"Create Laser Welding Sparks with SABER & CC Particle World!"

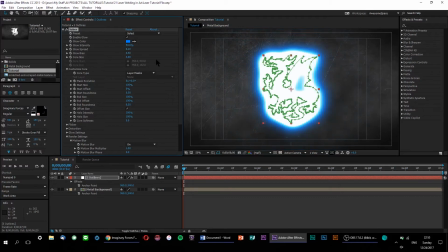(4:12)
You can play around with some of the basic Saber settings here until you get a look that you're satisfied with, including the glow, intensity, spread, and color.
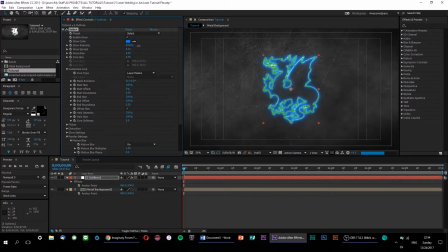(4:21)
With a design as intricate as this one, make sure that your Saber is fine enough so that all of the details of your design don't get washed out. It might be a good idea to set up some glow distortion to produce a nice smoky atmosphere surrounding our saber.
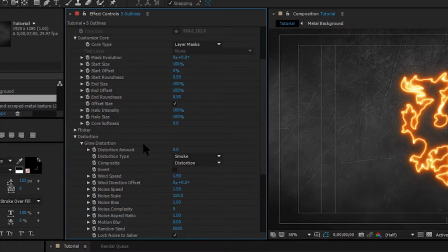(4:38)
So let's drop down our distortion options and under glow distortion turn up the distortion amount.
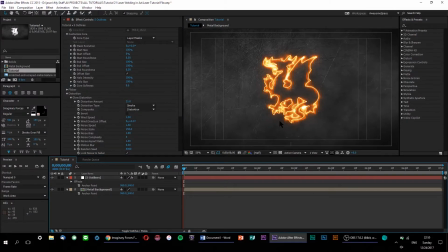(4:49)
Now let's animate the saber being traced onto the screen.
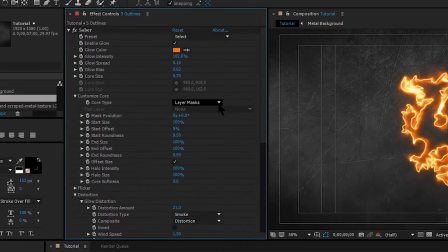(4:52)
If we go back to our customized core options we can access the start and end offset parameters. Keyframe the end offset so that it goes from 0 to 100 in your intended time frame.
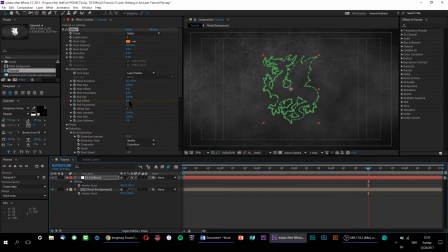(5:05)
If you want the animation to last, say, five seconds, then you would set your final keyframe at the five-second mark. Alright, now that our laser energy effect is complete, it's time to move on to the main portion of our project, the welding sparks.
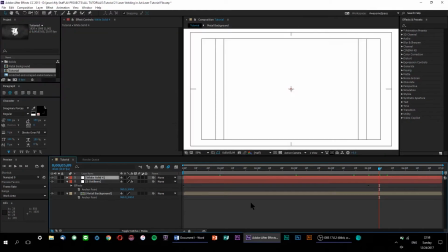(5:24)
So what What we're going to do is make a new solid and apply the CC Particle World effect.
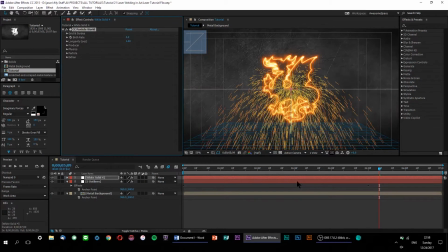(5:32)
Now if we're only looking at native After Effects plugins, you have a couple of options when it comes to particle generators.
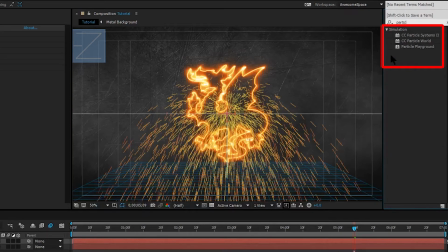(5:38)
But I personally found that in terms of sheer versatility,
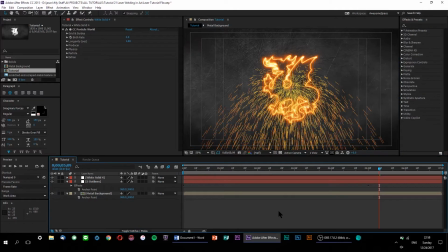(5:43)
Particle World comes out on top thanks to its additional parameters and added Z axis, which allows for some pretty cool depth effects. But first things first, let's set up our actual particle generator so that it produces the right look and feel for our welding sparks.
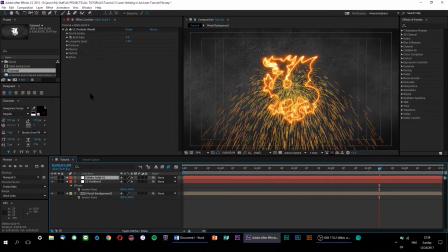(6:00)
To do that, we're going to need to tweak both the physics and the particle appearance until we produce our desired look. Now as you can see if I scrub through our timeline real quick, the default particle look is already relatively similar to what we want, but there's a few parameters we can change to make it look even more realistic.
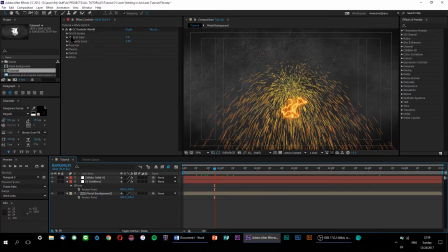(6:19)
First, let's lower the birth rate to... around 0.4. Of course, you can adjust the birth rate to whatever you like, but I personally prefer a slightly less ostentatious look when it comes to reproducing real-world effects.
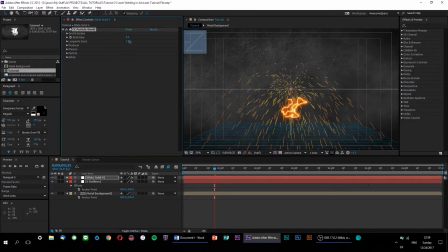(6:36)
Let's also up the longevity of our particles to make them last just a little bit longer. Under the producer settings, we can access the depth effects that I mentioned earlier.
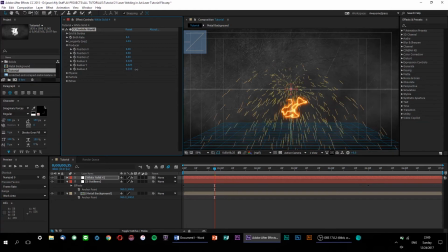(6:49)
As you can see, when I adjust the Radius Z parameter, it spreads out our particles along the Z axis. This three-dimensional aspect is why I chose CC Particle World for this effect, rather than Particle Systems or Particle Playground.
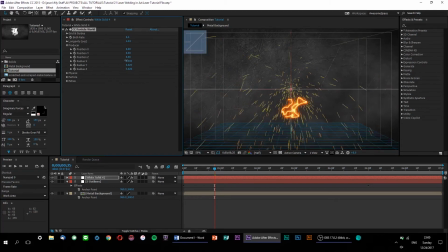(7:06)
While we're here in the producer settings, let's also set the X and Y radii to zero, just so that they don't start spreading out too much. Now let's have a look at our physics options.
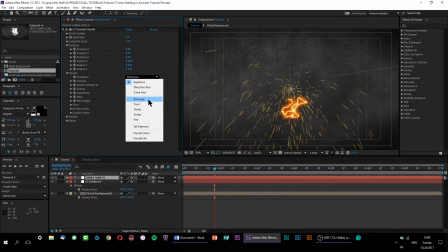(7:19)
If we change our animation type from explosive to viscous, we can get a slightly more natural looking particle burst effect.
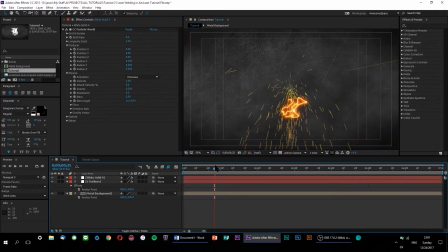(7:27)
You'll notice that as the particles are ejected from the producer, they all follow slightly irregular paths in a much more contained manner, which works out pretty well for our welding effect. If you want to change the color of your sparks, simply go up to the particle options and select starting and ending colors as desired.
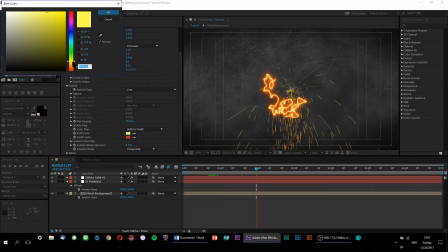(7:46)
I would recommend choosing a very bright color as your birth color since colors on the darker end of the spectrum tend to be a lot harder to see. Once you're satisfied with the way things are looking in your particle world,
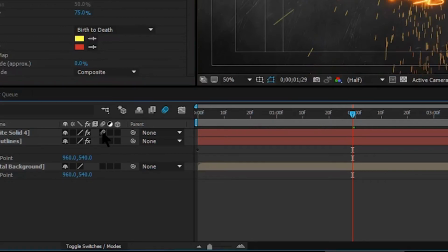(7:59)
be sure to add motion blur to layer and then turn on motion blur in your comp for that nice realistic touch.
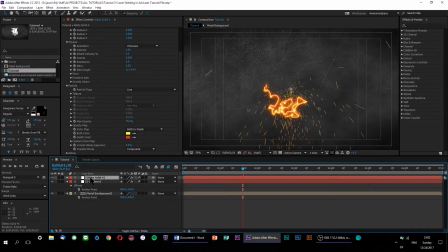(8:09)
Last thing, let's add a quick glow effect to give our sparks a bit of extra spice. And let's up the threshold a bit just so it doesn't look too overdone.